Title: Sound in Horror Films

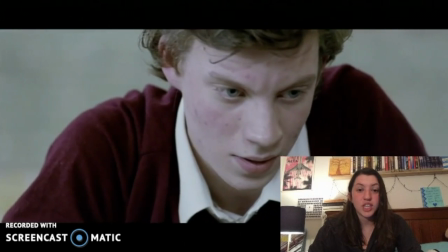So here the music ends.
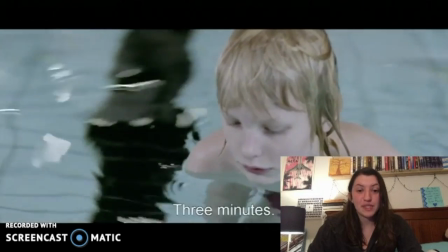This is how you know something bad's gonna happen, which is very opposite from the music that we have looked at before.
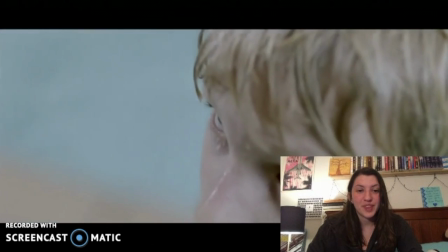Passa på att andas.
And the sound that we've seen before.
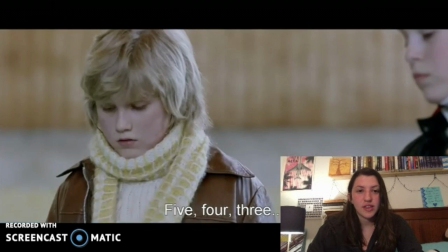5, 4, You can still hear him breathing right now.
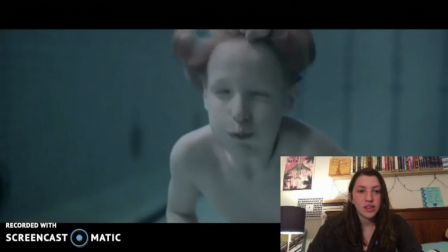2, 1.
And now things are really silent and all you hear are the bubbles.
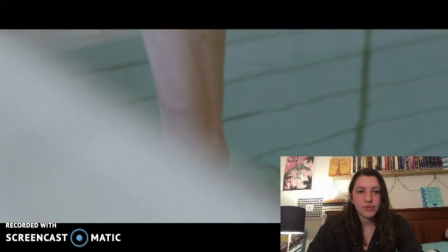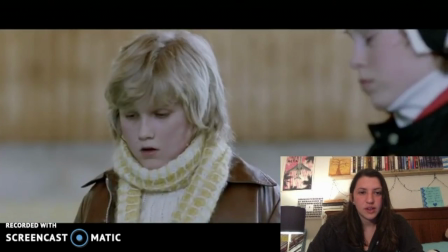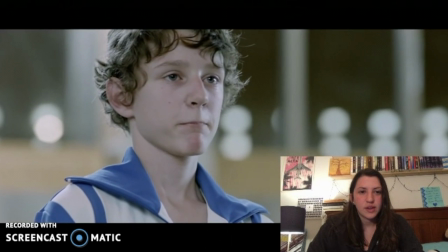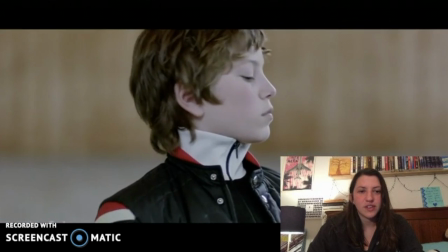There's this sense of apprehension.
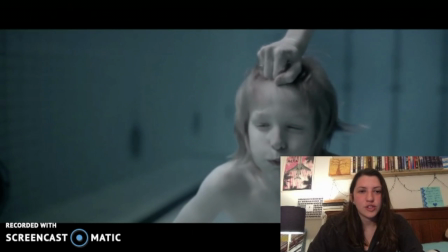And you just hear
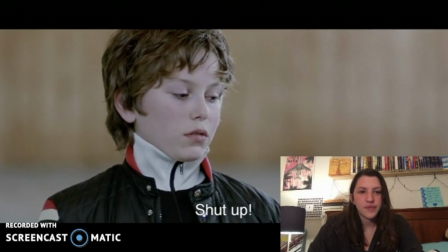the bubbles.
Jimmy. Håll käften! Håll käften, sa jag!
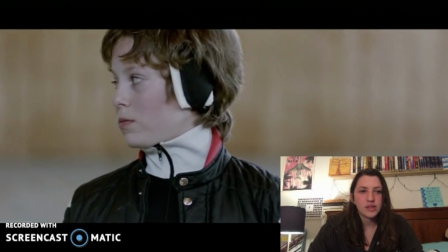This makes it almost more real.
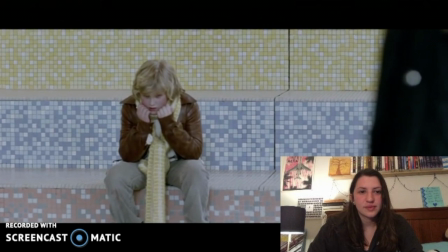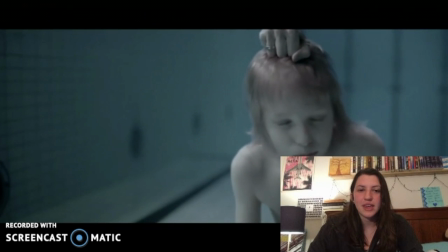So there you hear some banging in the distance, and this muted screaming. But I think this is a really good example of how the silence makes the visuals more important
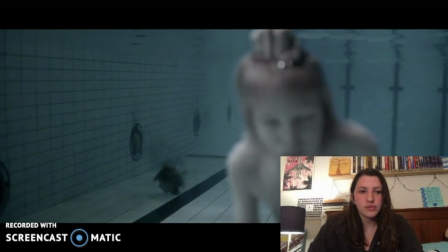and more disturbing. There's nothing to distract you from the horror of what's happening.
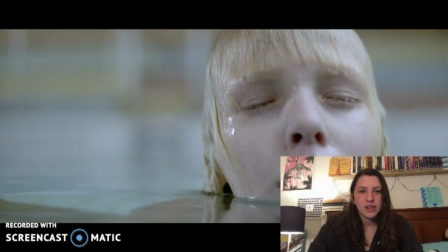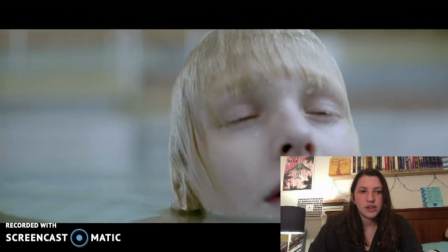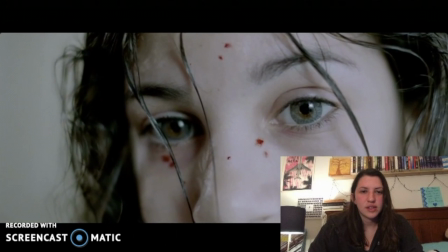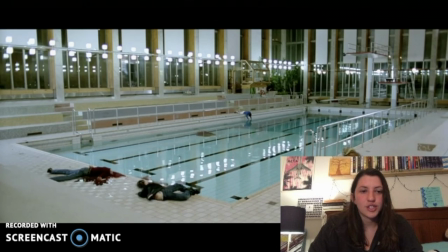And you're just left with the aftermath. That quiet aftermath. So now, of course, we are looking at silence in horror films, and I think that Let the Right One In is a great example of that. There's barely any music in it. And I don't know if this is different because it's a Swedish film and it's not Hollywood, but it's very quiet. I found it very kind of eerie, quietly disturbing, but not necessarily scary. It's not one of those movies where you're jumping out of your seat because of the jump scares. It's just that it makes you think and it makes you uncomfortable. So what I love about this scene is that you don't actually see any of the gore. You have this arm that floats down into the water after you see this disembodied head that floats down behind Oscar. But there's no music. It's just this muted sound of underwater. And it's kind of opposite from the musical scenes we've looked at. So the fact that the music stops when the horror begins, rather than the silence leading up to the music, where the music coincides with the horror, the music leads up to the silence, and the silence coincides with the horror. It almost makes it more real. Bridget Cherry said that an absence of sound can be used to create effect, often contrasted with sudden loud noises or a cacophony of sounds. I know that this movie is not an example of leading up to a cacophony of sounds, but I do agree that the absence of sound here creates a very distinct effect, and it's very different from the effect of loud violins like in Psycho.